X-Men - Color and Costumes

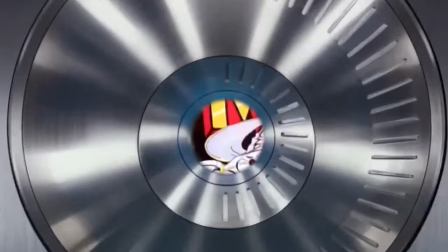[0:13]
There are few things in this world more badass than this intro to the 1992 X-Men animated series.
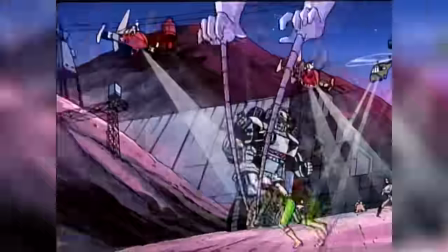[0:19]
It's vibrant and bold and exciting, and it says everything there is to say about the X-Men. But it wouldn't hold that same visual energy if it looked like this.
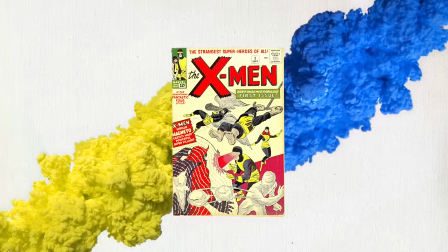[0:27]
With comics, and superhero comics in particular, color is a key component in making the characters iconic and recognizable.
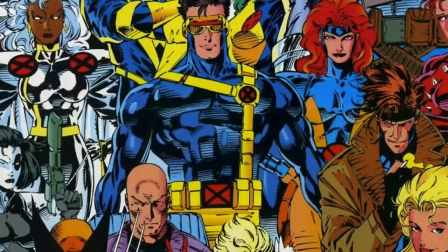[0:34]
In a universe of thousands of characters, you need every available design element to differentiate between them.
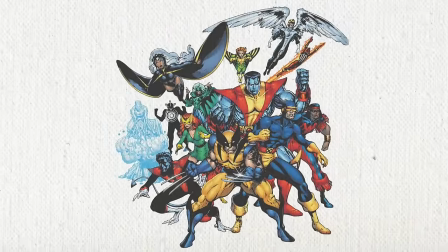[0:39]
But color is the most important. If you distill these characters into just their specific color palettes, you'd still have a pretty good idea of who's who.
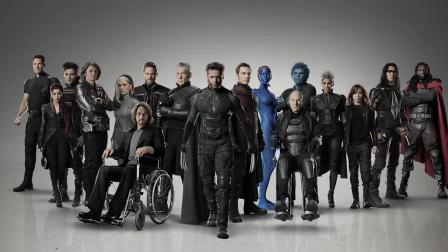[0:47]
But in this era of bland, muted, lifeless costume design in film, you strip that layer of identity away.
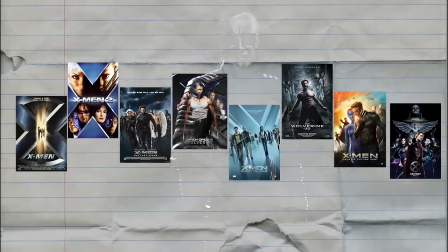[0:52]
See if you can guess who this costume belongs to. We've had 16 years of X-Men films, some great and some not so much.
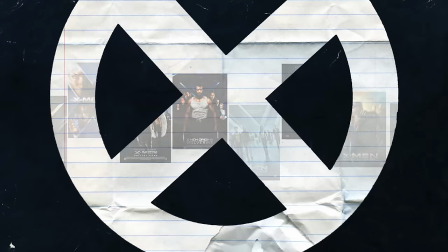[1:00]
And Apocalypse isn't out yet, so I can only speculate. But why does it seem like the X-Men franchise is almost embarrassed by the X-Men?
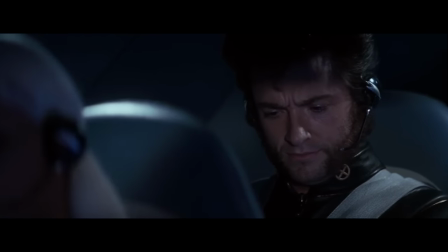[1:06] I actually go outside and these things. What would you prefer? Yellow spandex?
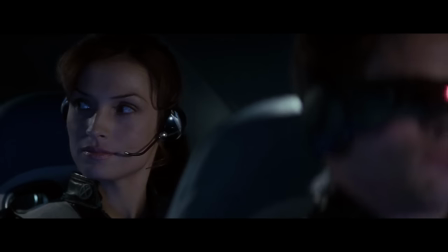[1:11]
That line isn't directed towards Wolverine. It's directed at the audience.
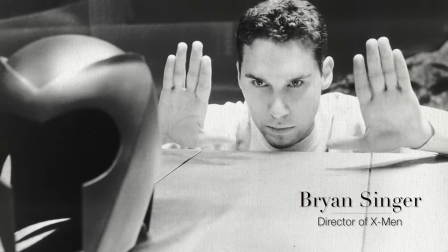[1:15]
That was my response to a lot of internet complaining about the lack of spandex multicolored costumes, which we tried.
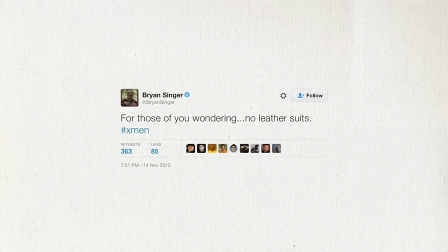[1:24]
In 2012, we even got confirmation from Singer himself that there would be no more black leather costumes in future X-Men films.
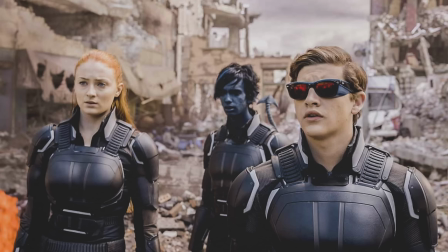[1:30]
Finally, we've upgraded to black paintball gear. It's not an issue with the limitations of costume design.
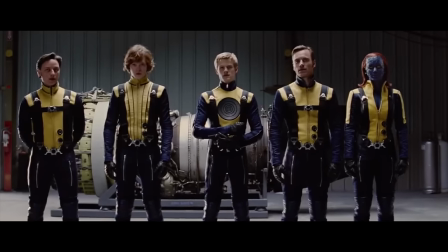[1:37]
That's been proven in Deadpool and partially in X-Men First Class. Except for whatever the hell this was about.
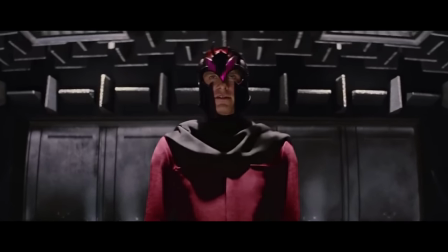[1:43]
It's an issue with the filmmakers and their faith in the material. Because how is full-body black leather any more practical than spandex?
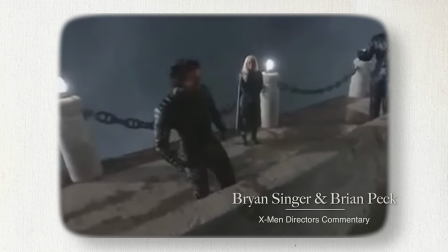[1:50]
Now this right here, this is the first time the actors wore the suits on camera. That is true, and they could not climb over that concrete divider.
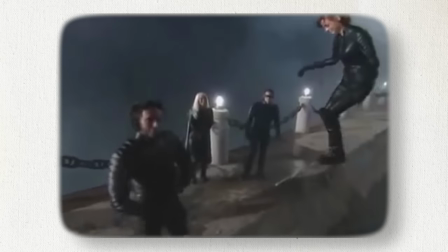[1:58]
They just couldn't do it. They kept... Hughes ripped his pants, they fell over.
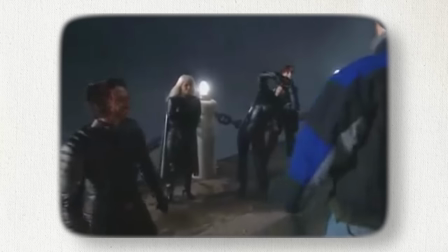[2:03]
And when the first time they wore them, everyone felt like they were sort of in a body cast
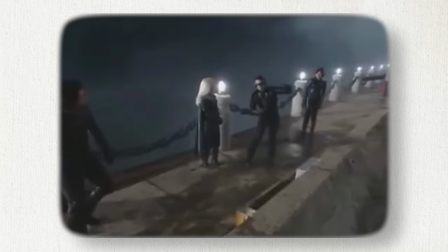[2:07]
and could not hop over that wall without practically falling over.
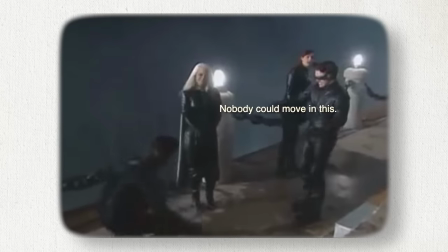[2:13]
This is insane. Nobody could move in this. They have the footage of it.
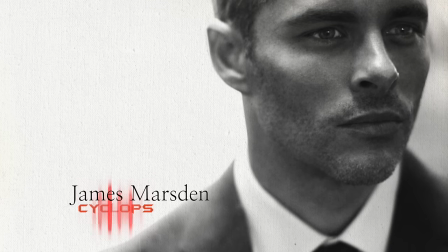[2:18]
We, like, tripped and, like, fell flat on our faces because we couldn't get our legs high enough with these suits.
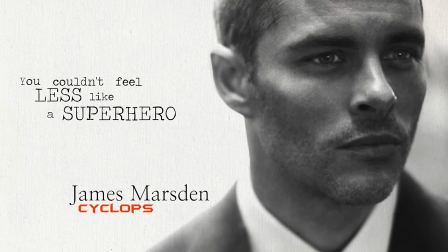[2:23]
So you couldn't feel less like a superhero in these costumes. The X-Men have a very complicated role in the Marvel Universe.
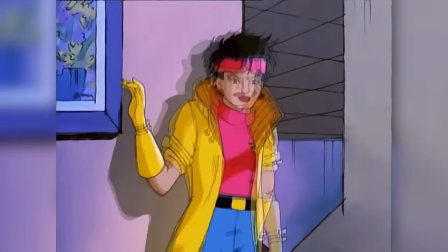[2:29]
They aren't celebrated like other heroes. They're misfits and outcasts and kids on the run, and a lot of them don't have families.
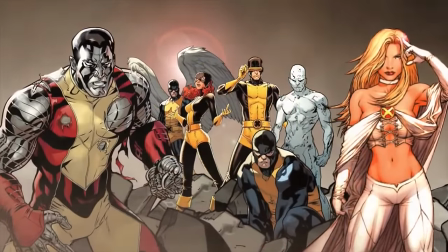[2:38]
And that costume that the students wear is sometimes the only thing that gives them any sense of belonging.
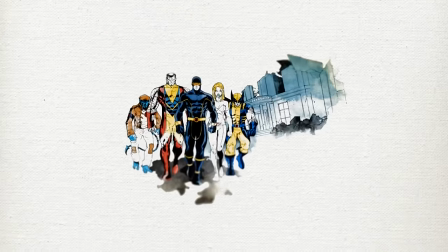[2:43]
It's not just a uniform, it's a symbol of the unification of the group, while also being a representation of individuality, because that's what being an X-Man is about.
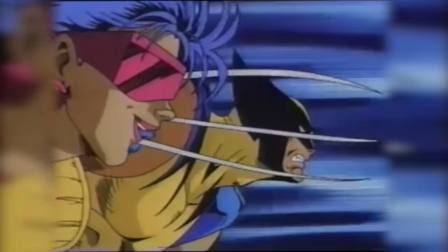[2:52]
It's a celebration of self-identity. Take Nightcrawler, for example.
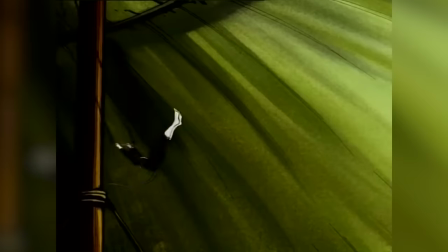[2:55]
He's a circus performer, and his costume should reflect that. it should be vaudevillian and acrobatic and full of color there's nothing acrobatic about khakis
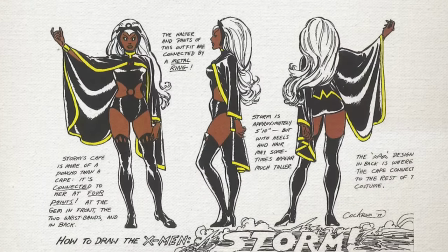[3:04]
or a leather trench coat a costume can say a lot about a character if you look at Cyclops and Wolverine's classic costumes they have inverted color schemes to visually
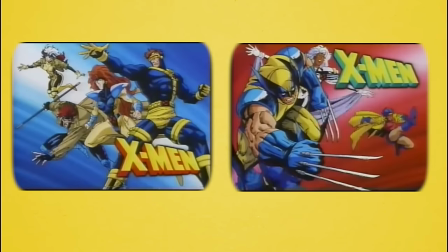[3:13]
represent their opposing roles on the team and their relationship is foils it's a subtle and clever way to show their conflicting ideologies and you
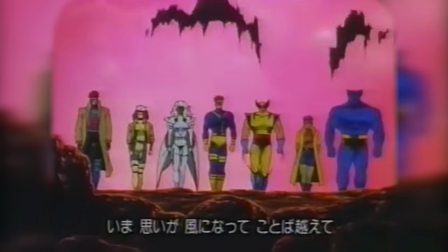[3:21]
get all that from just two colors in some ways wearing a flashy costume is a tool to battle segregation and the the discrimination the mutants are facing by the
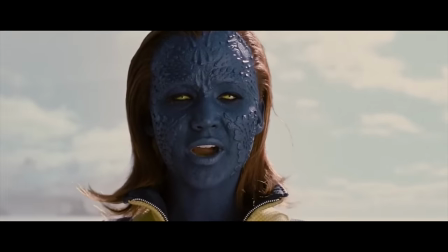[3:29]
public.
Mutant and proud.
And what does proud stand for, if not self-expression?
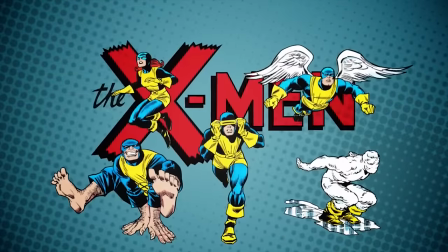[3:35]
Xavier's goal when designing the original uniforms was to promote cooperation and project a positive public image.
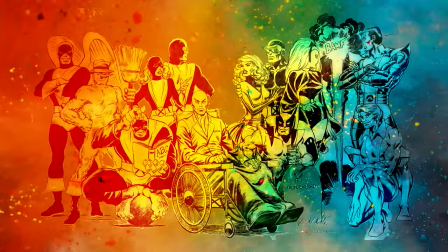[3:41]
He wanted his students to inspire people, like superheroes did. It's the same concept behind police uniforms or firefighters.
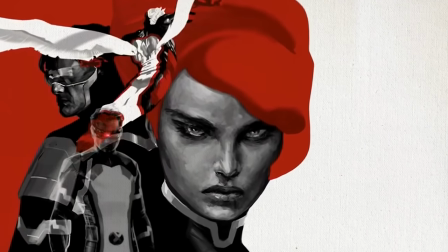[3:48]
Black isn't the only serious color, and the X-Men should do more than represent a dated interpretation of cool.
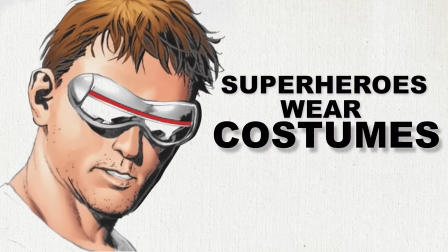[3:54] This is going to be about tights. Sorry, Logan, superheroes wear costumes and quite frankly all the black leather is making people nervous.
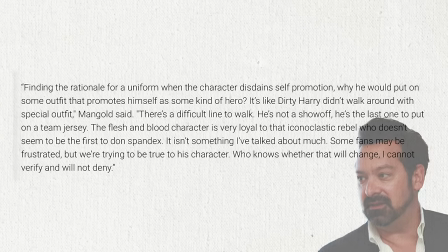[4:02]
Here's a quote from James Mangold, the director of The Wolverine, on why the character doesn't wear his costume.
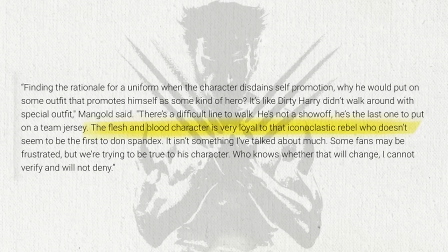[4:07]
He says that the flesh and blood of the character is loyal to that iconoclastic rebel who doesn't seem to be the first to don spandex. And that by removing the costume, they're trying to stay true to the character.
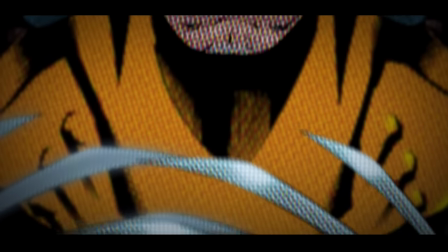[4:17]
Staying true to a character doesn't mean stripping away the one design element that he's always had since his first appearance 40 years ago.